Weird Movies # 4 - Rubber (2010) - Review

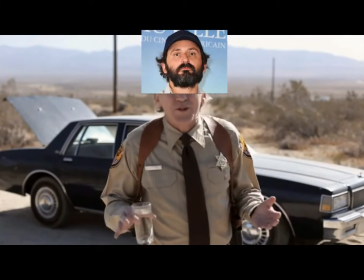[8:19]
It's easy to assume that the pukes didn't give a shit about his audience, that he just wanted to make a movie with a premise that will suck people in and then defend the movie by saying that all movies are illogical.
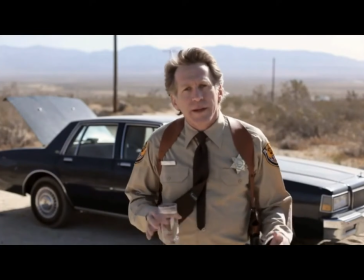[8:30]
Indeed, I would agree with this interpretation if one was talking about the motives of this in-movie director.
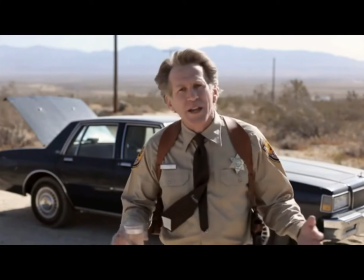[8:35]
This police officer character obviously does not give a shit about the on-screen audience and wants them to suffer.
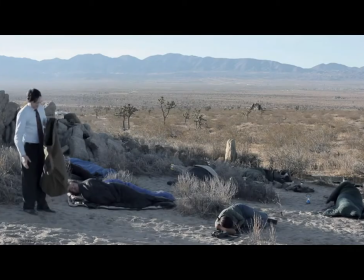[8:40]
In fact, as the so-called movie within the movie stretches into days, audience is starving and is fed poisoned food by the director's right hand man.
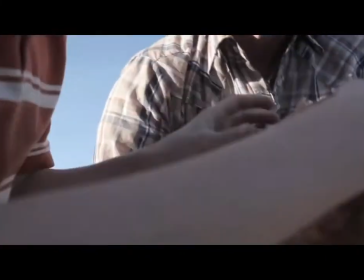[8:49]
That doesn't mean Quentin wants us to suffer when watching the film, even though some Some viewers may feel that way.
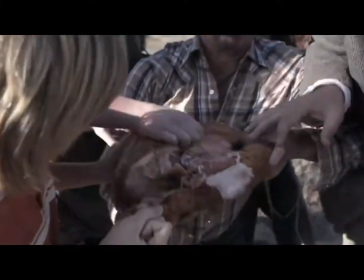[8:53]
It's also important to consider how ridiculous the examples of no reason given are.
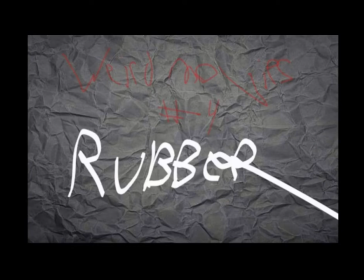[8:58]
There are definitely reasons for not showing characters go to the bathroom in a film, especially in a film such as the Texas Chainsaw Massacre.
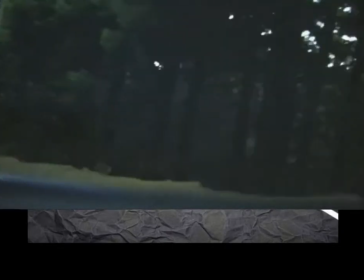[9:05]
Verdemics, endless scenes of driving may be realistic in how they show characters get from point A to point B, but no one in their right mind would consider them necessary.
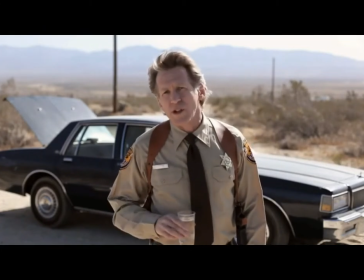[9:14]
Despite appearing to talk directly to us in the uniform of an authority figure, this character is clearly full of shit and he certainly trusts anything he says.
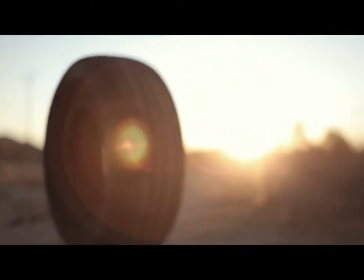[9:22]
While there is no reason for a tire to suddenly become sentient and kill people,
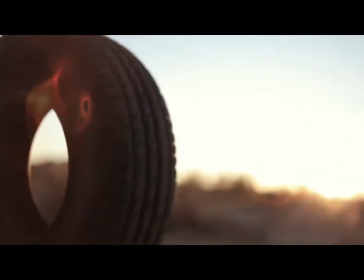[9:26]
everything that happens in Rubber most certainly has reason, even if those reasons are ambiguous and probably only known to think of the cute.
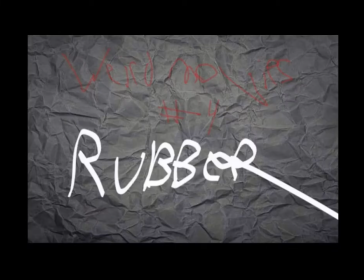[9:34]
It baffles me that people consider Rubber to be a bad movie when it contains an Oscar-review performance from an inanimate object. The rather dry, cold, and often emotionless acting from the human cast greatly contrasts wide range of emotions that the special effects team gives to our set the entire.
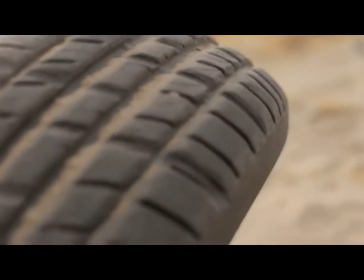[9:50]
It really is a marvel to watch a get up and wobble across the desert.
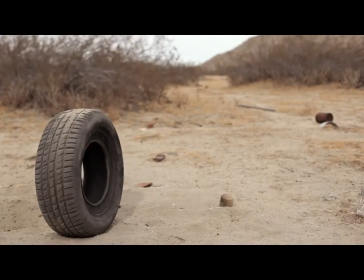[9:54]
The pacing of these early scenes is very slow and indeed on a second watch I could definitely feel the passing of time.
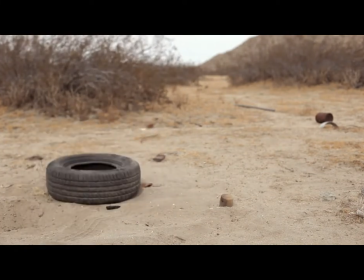[10:00]
It could be argued that the pukes want you to be bored, a motivation which many would find chances, including myself if the entire movie was like this.
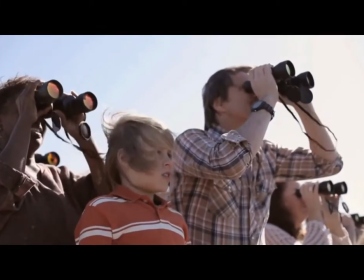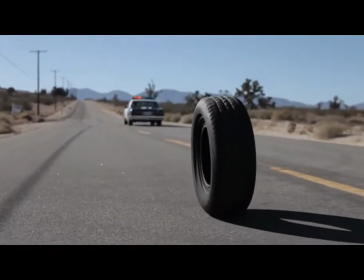[10:15]
But thankfully, he makes up for it later on in the movie, once the tire comes into contact with human beings and starts to go rogue.
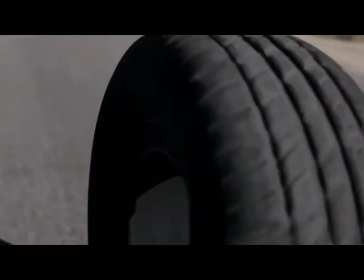[10:22]
While the opening speech suggests that everything that happens in the film is planned,
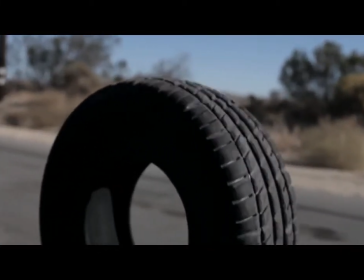[10:26]
it appears that the tire was not privy to these plans and starts to go off the script in a rampage where he becomes infatuated with a human woman.
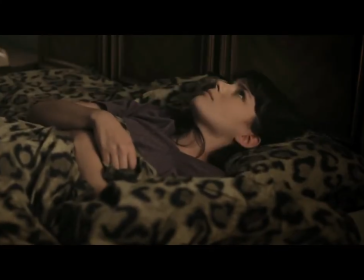[10:34]
It's extremely satisfying to see the pretentious in-movie director have his sadistic project ballpark around him.
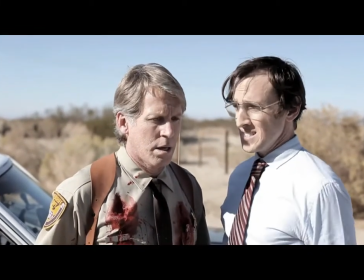[10:40]
More evidence that the opening speech is not intended to be the message of the pukes. As the film progresses, we begin to root for the murderer's tire against all odds.
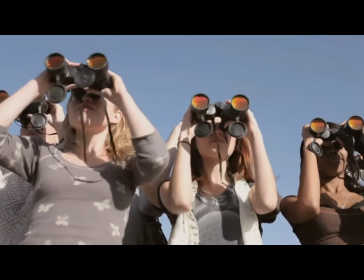[10:50]
After going to great lengths to set up the idea of an on-screen audience, one would think that they would be used more often to give commentary to the on-screen events.
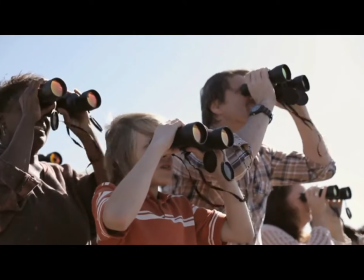[10:58]
Pukes, however, twist these explanations by having them die off halfway through the film. when an odd character who appears to be the director's assistant poisons them.
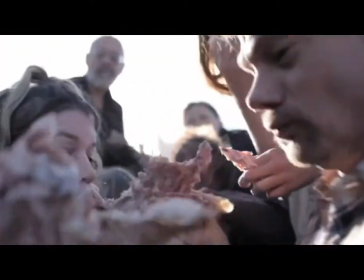[11:07]
The only problem is that one audience member is so invested in the chronicles of our tire that he does not take the poison.
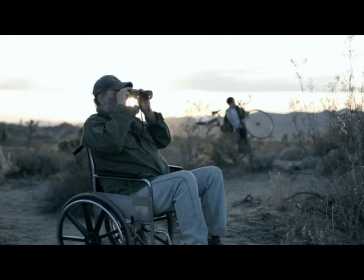[11:13]
Indeed, it is revealed that the only reason why the director is forced to continue the story after the tire goes off script is because he still has an audience watching.
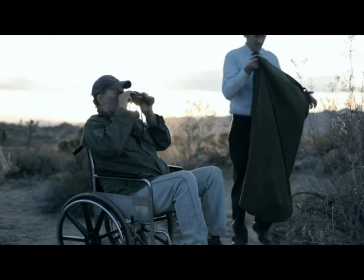[11:22]
Otherwise, they would have packed it up and called it a day. This audience member even offers up some suggestions on how the movies would end.
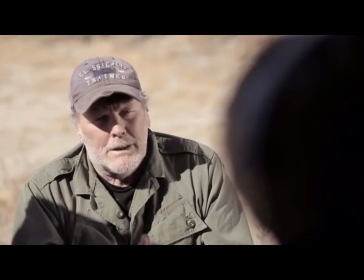[11:28] Excuse me, I hate to bother you, but the way I look at it, this scene makes no sense at all.
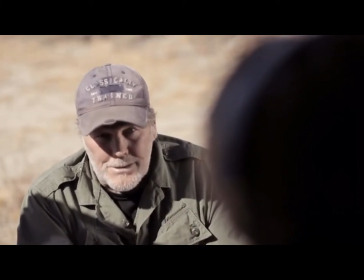[11:36] And not that it was great to begin with, but at least I understood. Now it's totally confusing.
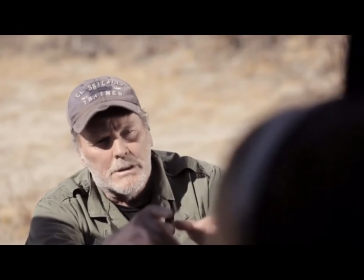[11:43] That's why I took the trouble to come off his way. The bazooka, even better. No, no, listen, listen. Even better, you get one of your guys with a flamethrower, huh?
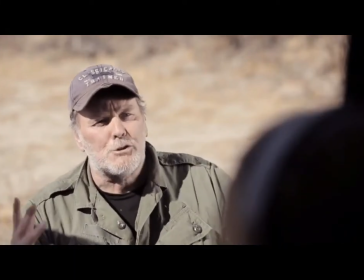[11:52] Just, huh? You've got to do something. I mean, do something, anything.
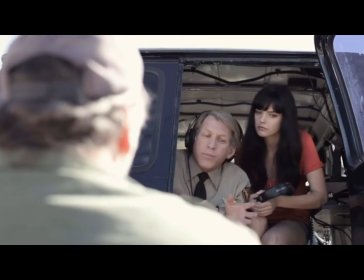[11:57] No, no. The idea was for him to blow up the dummy himself and set off the dynamite.
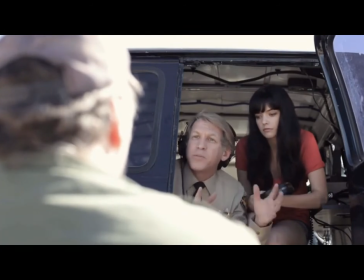[12:02] That way he'll pop himself off himself, so to speak. Boy, that's brilliant.
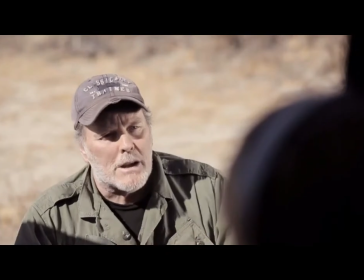[12:07] That's absolutely brilliant. What I'm asking is speed up the action. That's all. You know? Boom, boom.
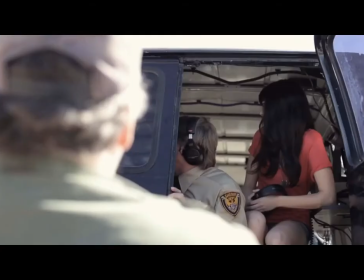[12:12] Huh? Yeah, but then we wouldn't be here if you'd eaten a damn turkey. True enough.
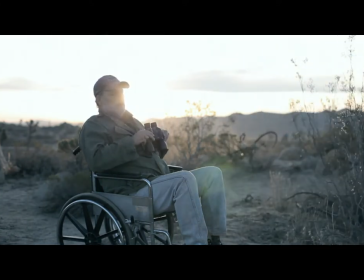[12:18]
The rebellious nature of this character and his determination to get his money's worth and watch the film to its complete sin makes him one of the most likable human characters in the film.